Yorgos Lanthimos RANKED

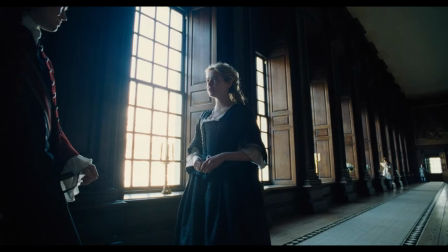(3:48)
Yorgos is no stranger to wide and lonely shot composition, but this one takes the absolute cake. every room every hallway every opportunity yorios gets
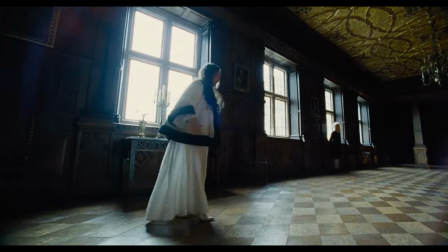(3:56)
to demonstrate how small these people are and how alone these people are and how depressed this queen is this may be his most stylish film visually which i love
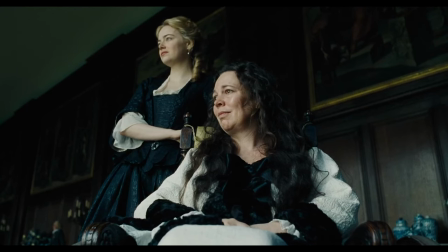(4:04)
him doing when it's not his script it's like he still finds a way to make it his own work in a very loud way this film is definitely not like
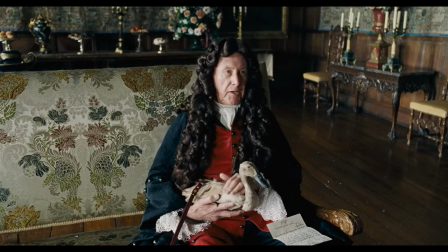(4:11)
the rest of his filmography even the dialogue style is different in this film since this is a period piece sometimes a lady likes
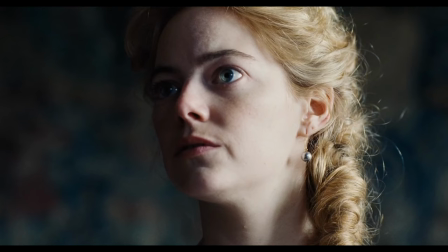(4:17)
to have some fun the same type of dark humor is present but it's not as deadpan as previously When I view this movie,
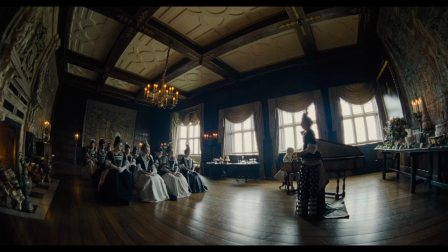(4:23)
I stop trying to interpret as much as other people do, to me it's just presented as a story with loose thematic beats.
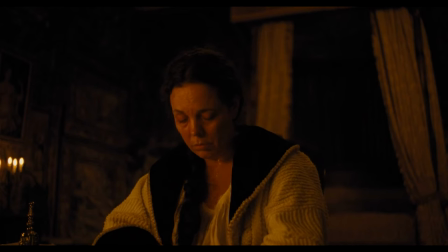(4:29)
The main theme of this film being love. Fundamentally, this is about class and love. Real and false love.
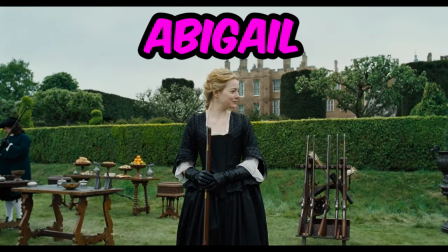(4:35)
Emma Stone's character, Abigail, is the false type.
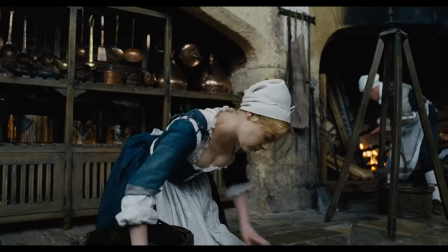(4:39)
But given the perspective of a poor woman that needs to finesse a bit to upgrade to just decent quality of living, she describes her past life and yeah,
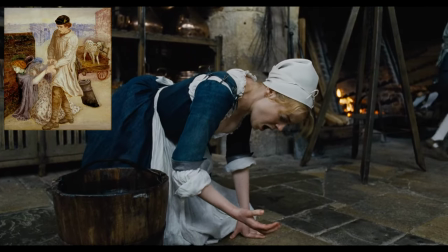(4:46)
you can take a guess or two what that involves for a woman in the early 18th century. abigail's upfront about her sacrificing morality for a
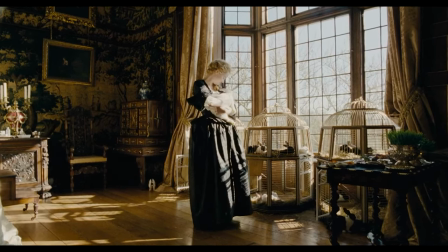(4:53)
better quality of life she does all these little things to become buddy buddy with the queen playing with her rabbits for example she's just an opportunist that has no real feelings
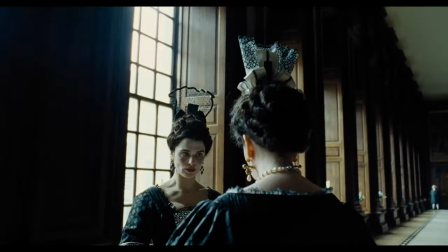(5:01)
towards the queen just views their situationship for class mobility the other woman played by rachel weiss sarah represents true honest love and
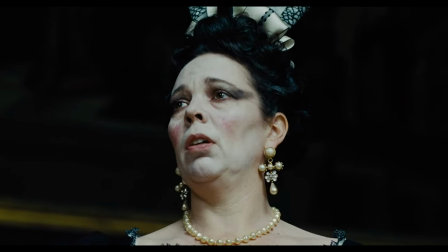(5:09)
i mean brutally honest she is downright cruel at times to the queen but it is always with the right intentions do you really think you can meet the russian delegation looking like that
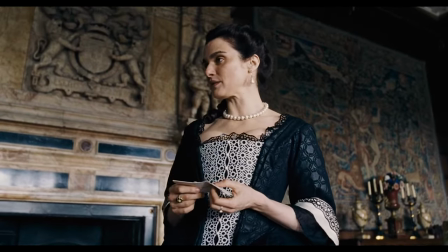(5:19)
no sarah is trying to be the right hand of the queen and maintain this position but also really loves her
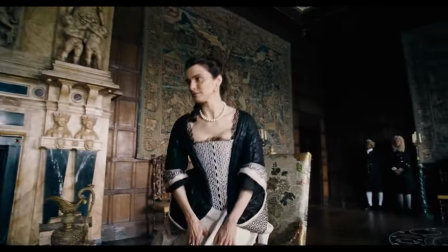(5:24)
the character represents what love actually is brutally honest and unconditionally caring about their partner sarah wants the queen to have her best life and be happy
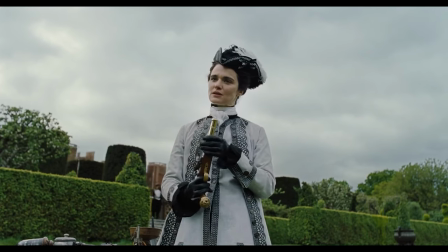(5:33)
and be powerful it's never even hinted towards this love being with any motive of retaining power it is always demonstrated that her motives are love and nothing
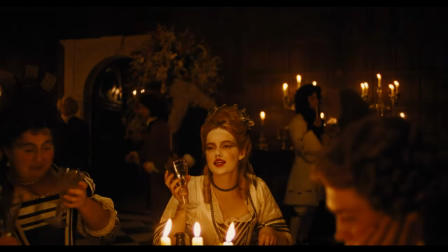(5:41)
else eventually emma stone's character succeeds and you see fairly quickly that she is utilizing her status to have a better and lazier quality of
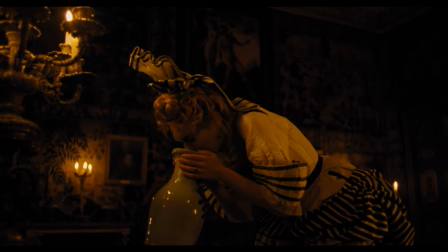(5:48)
life she is not the most reliable right hand to the queen that needs advice she misses sarah and turns into a bit of a tragic ending for abigail the
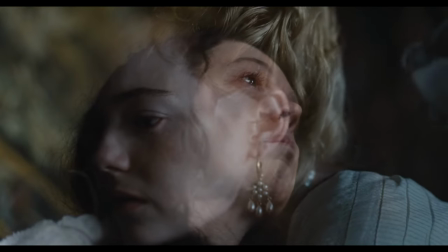(5:55)
final shot is probably one of my favorites get it in his filmography blending abigail with the rabbits as she is kneeling to the queen side as in the
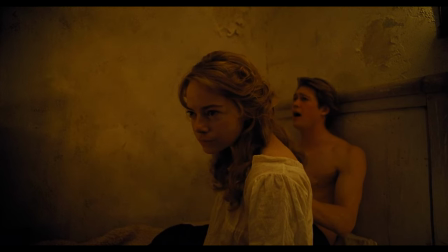(6:02)
end it's a bit tragic abigail is now married which she only really did to move her status and is just another rabbit in the queen's
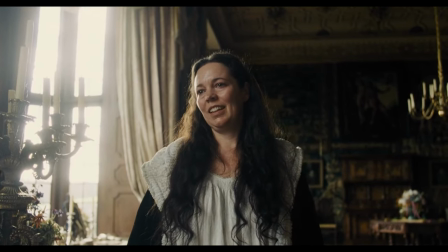(6:09)
depressing life the rabbit symbolizing all of her dead children that she explains to us i lost some 17 children some
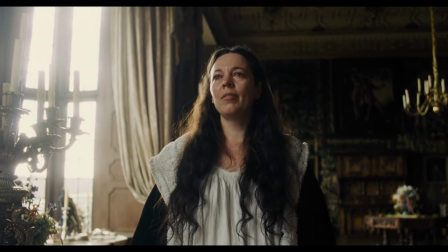(6:19)
were born as blood some without breath and some were with me for very brief
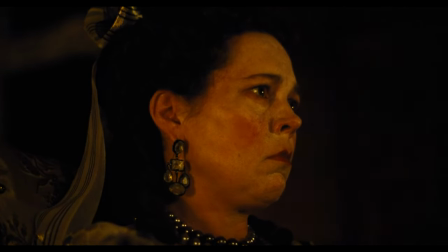(6:24)
time olivia coleman's performance in this film is my favorite of hers in her filmography she embodies such a
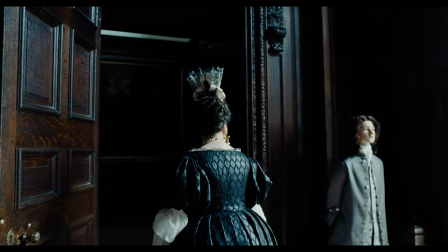(6:30)
depressing powerful figure in this film and love how she has all these time bomb moments throughout the film did
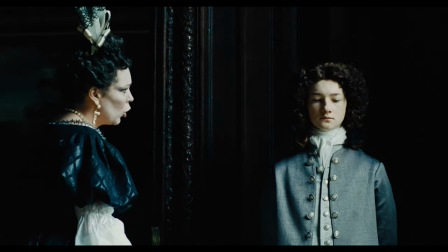(6:35)
you just look at me did you look at me look at me how
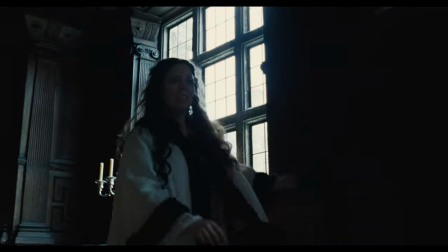(6:41)
close your eyes adds a bit of humorous suspense to every scene she is in an excellent departure from yorgos typical
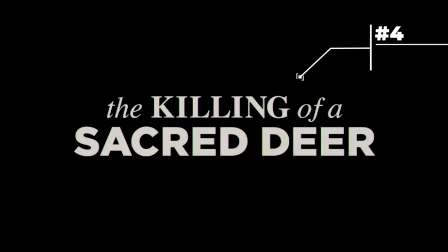(6:47)
schtick dare
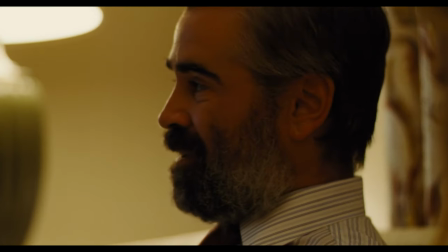(6:55)
i say this is his most grounded film hear me out i understand yorgos and grounded do not belong in the same sentence of all of his
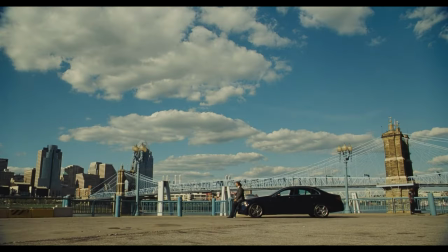(7:02)
films they typically take place in a bit of an extreme setting the world of this film is fairly normal we are in cincinnati for christ's sake how
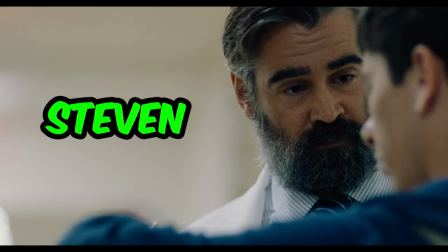(7:09)
more boring could we get y'all's chilly as ass colin farrell plays stephen a heart surgeon who operates on a young boy's father and passes away during surgery
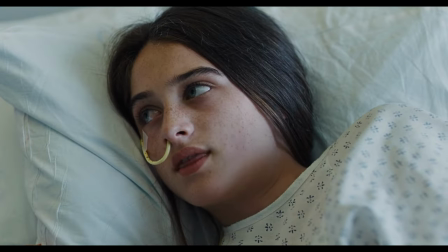(7:17)
the young boy played by barry keoghan displays god-like powers to make his family become ill and is requesting a sacrifice from his family to
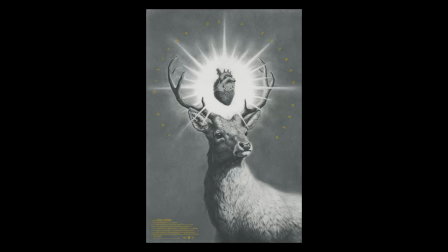(7:25)
stop the sickness dead in its tracks his father being the sacred deer that's where i want to start with this i would like to explore what the killing of a
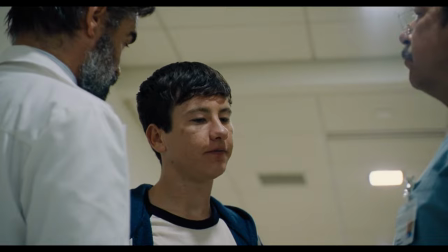(7:32)
sacred deer comes from and a couple themes like humanity and reputation before we get into those themes i want to highlight the way
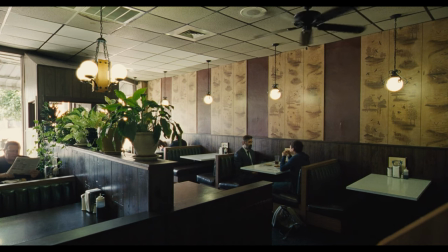(7:39)
this film is shot this entire film yorgos is adding this eerie element by framing these characters in a unique manner he always makes characters seem
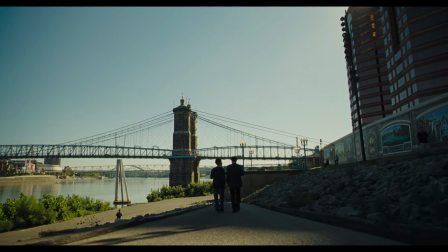(7:47)
so small in the world they're living in in this film specifically it is used to add to the commentary about humanity but i'll dig into that later he
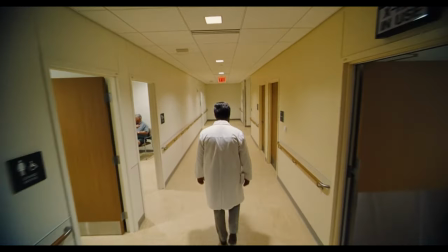(7:55)
has a lot of shots of where we're just following characters and it's not smooth at all it's like we're walking right behind them comboed with this frightening score
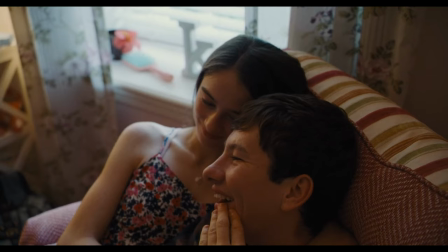(8:07)
he's making the story a lot more thrilling just off that alone lots of slow zooms entering rooms this film is shot like a horror
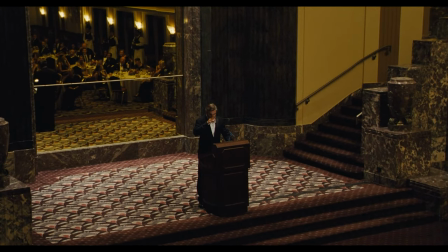(8:15)
movie at times yorgos also chooses to shoot from high up and if you film student buffs know what that usually means it means he's trying to make the character
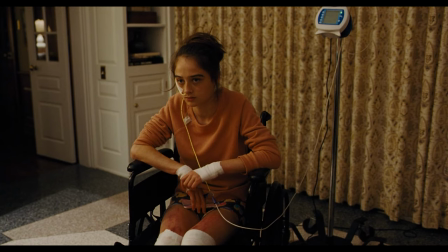(8:22)
seem small this film likes to make commentary about humanity and god steven may play the role of god or that is what he thinks at least he
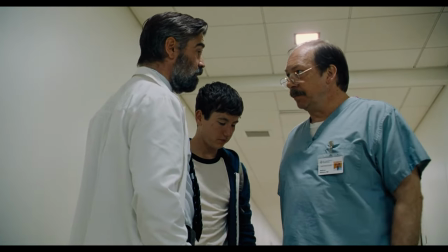(8:30)
is a heart surgeon depending on his status he can save or kill lives and you know besides malpractice suits he is mostly met without consequence that's
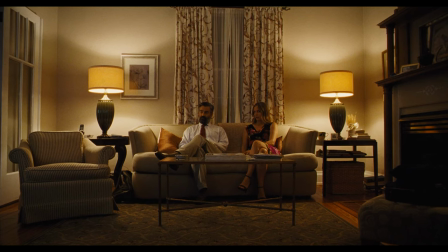(8:37)
why i believe this film loves to focus on steven's hands you have lovely hands thank you
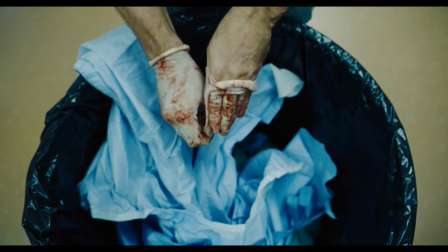(8:46)
what the the star of this film is him taking off bloody gloves stating
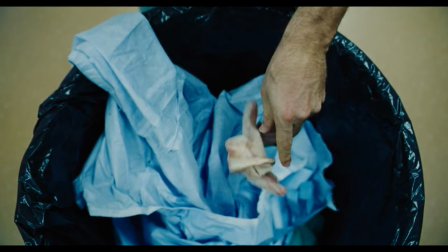(8:51)
loudly and early in this film there is blood on his hands and he is able to get rid of this blood and keep
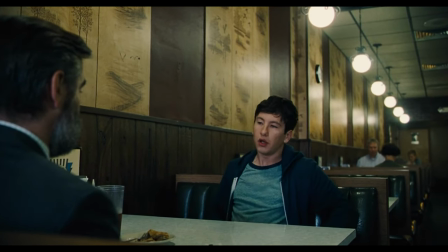(8:56)
his reputation Stephen tries to remedy this by having lunches with the young boy to wipe himself of any guilt, but it's not going to work.
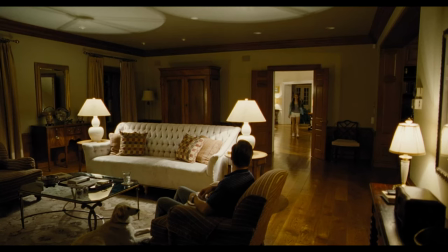(9:03)
He also represents the perfect man in a nuclear family. The conversations this family have are so utterly boring, and that's by design.
Have you eaten? Yes, how you doing here? You don't have to take the dog for a walk. I took her out already.
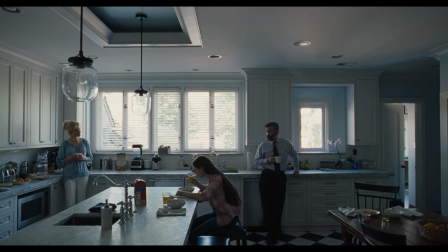(9:17) We got back a little while ago. Okay.
Stephen has a very successful job, kids, a beautiful wife, and has not faced the consequences of his actions.
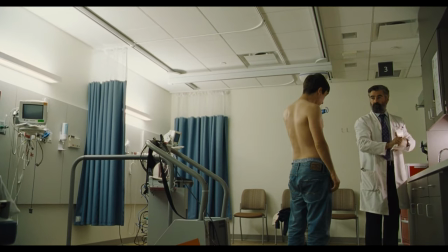(9:24)
It is revealed that he did not perform surgery well that day, most likely because he was off the yak.
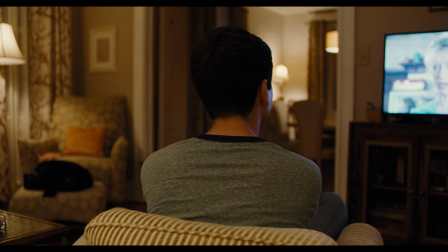(9:29)
It is no mistake they make Martin come from a poor family, and this is his way to even the playing field.
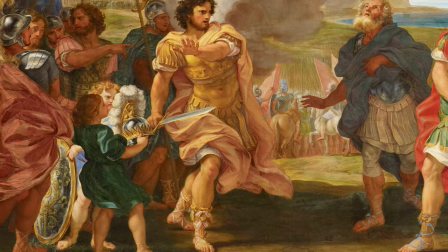(9:35)
Let's talk about what myth this film is based upon. There is a myth about a king, Agamemnon. Hope I got that close enough.
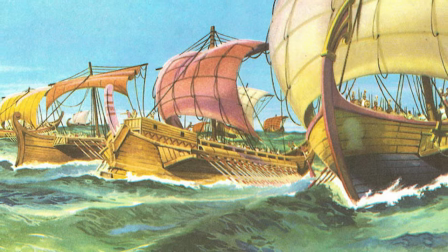(9:42)
Trying to sail to Troy, but dumbass Agamemnon killed a sacred deer, and boasted that he was a better hunter than the literal goddess of hunt,
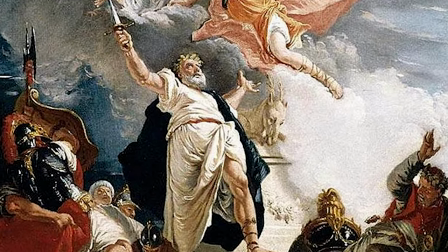(9:50)
Artemis. artemis controlled the winds and said sacrifice your daughter and i'll calm the winds to let you set sail eventually caving but it differs from different sources barry
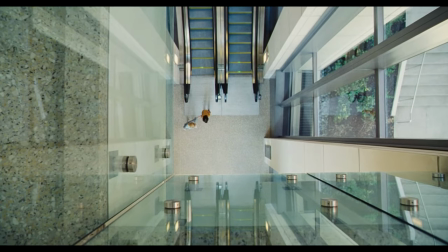(9:59)
keoghan's character being artemis and colin being the king yorgos does make a key difference in swapping who dies but i love how he adds to this
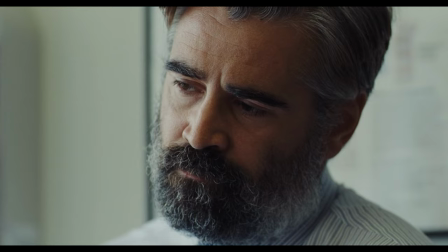(10:06)
tale with commentary about a mortal meeting a god regardless of status and serves as a great cautionary tale one last thing i want to highlight i think
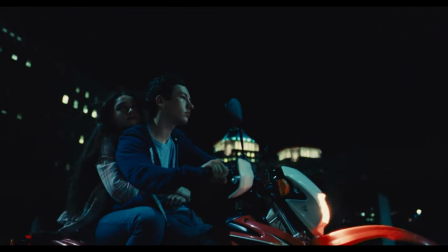(10:14)
this was the first film i ever saw barry keoghan in he's got it man i'm not gonna call him ugly because
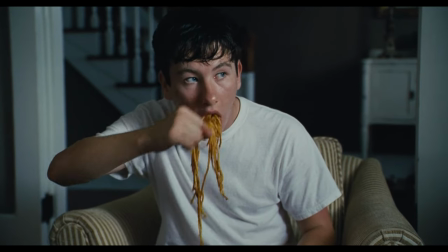(10:19)
he's not but But he looks so damn unique and this gives him opportunities to play really eccentric characters.
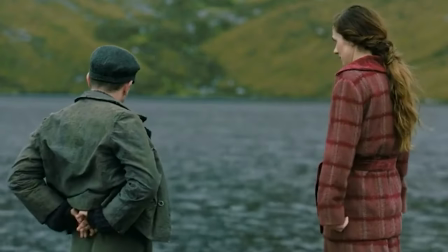(10:24)
He gives me the creeps in movies, and movies like Banshees demonstrates how great of an actor he truly can be. He's got the ick factor, but like in a good way. Yorgos Lanthimos was on Barry Keoghan before all of y'all were standing him, he knew the vision. I love when I watch movies and every single time I watch it, it gets even better. I've watched this movie like 7 or 8 times now and it's gotten better every single time.
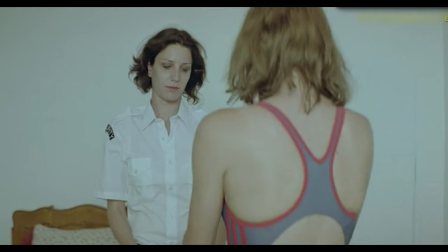(10:51)
The movie that put Yorgos on the map. I rewatched this for the first time in about 7 years and man did I enjoy this so much more than I remembered.
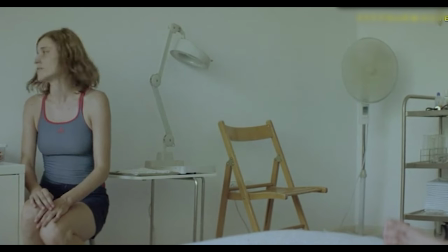(10:59)
Dogtooth is a film where parents closet their kids and with the intent of teaching them everything wrong. For example,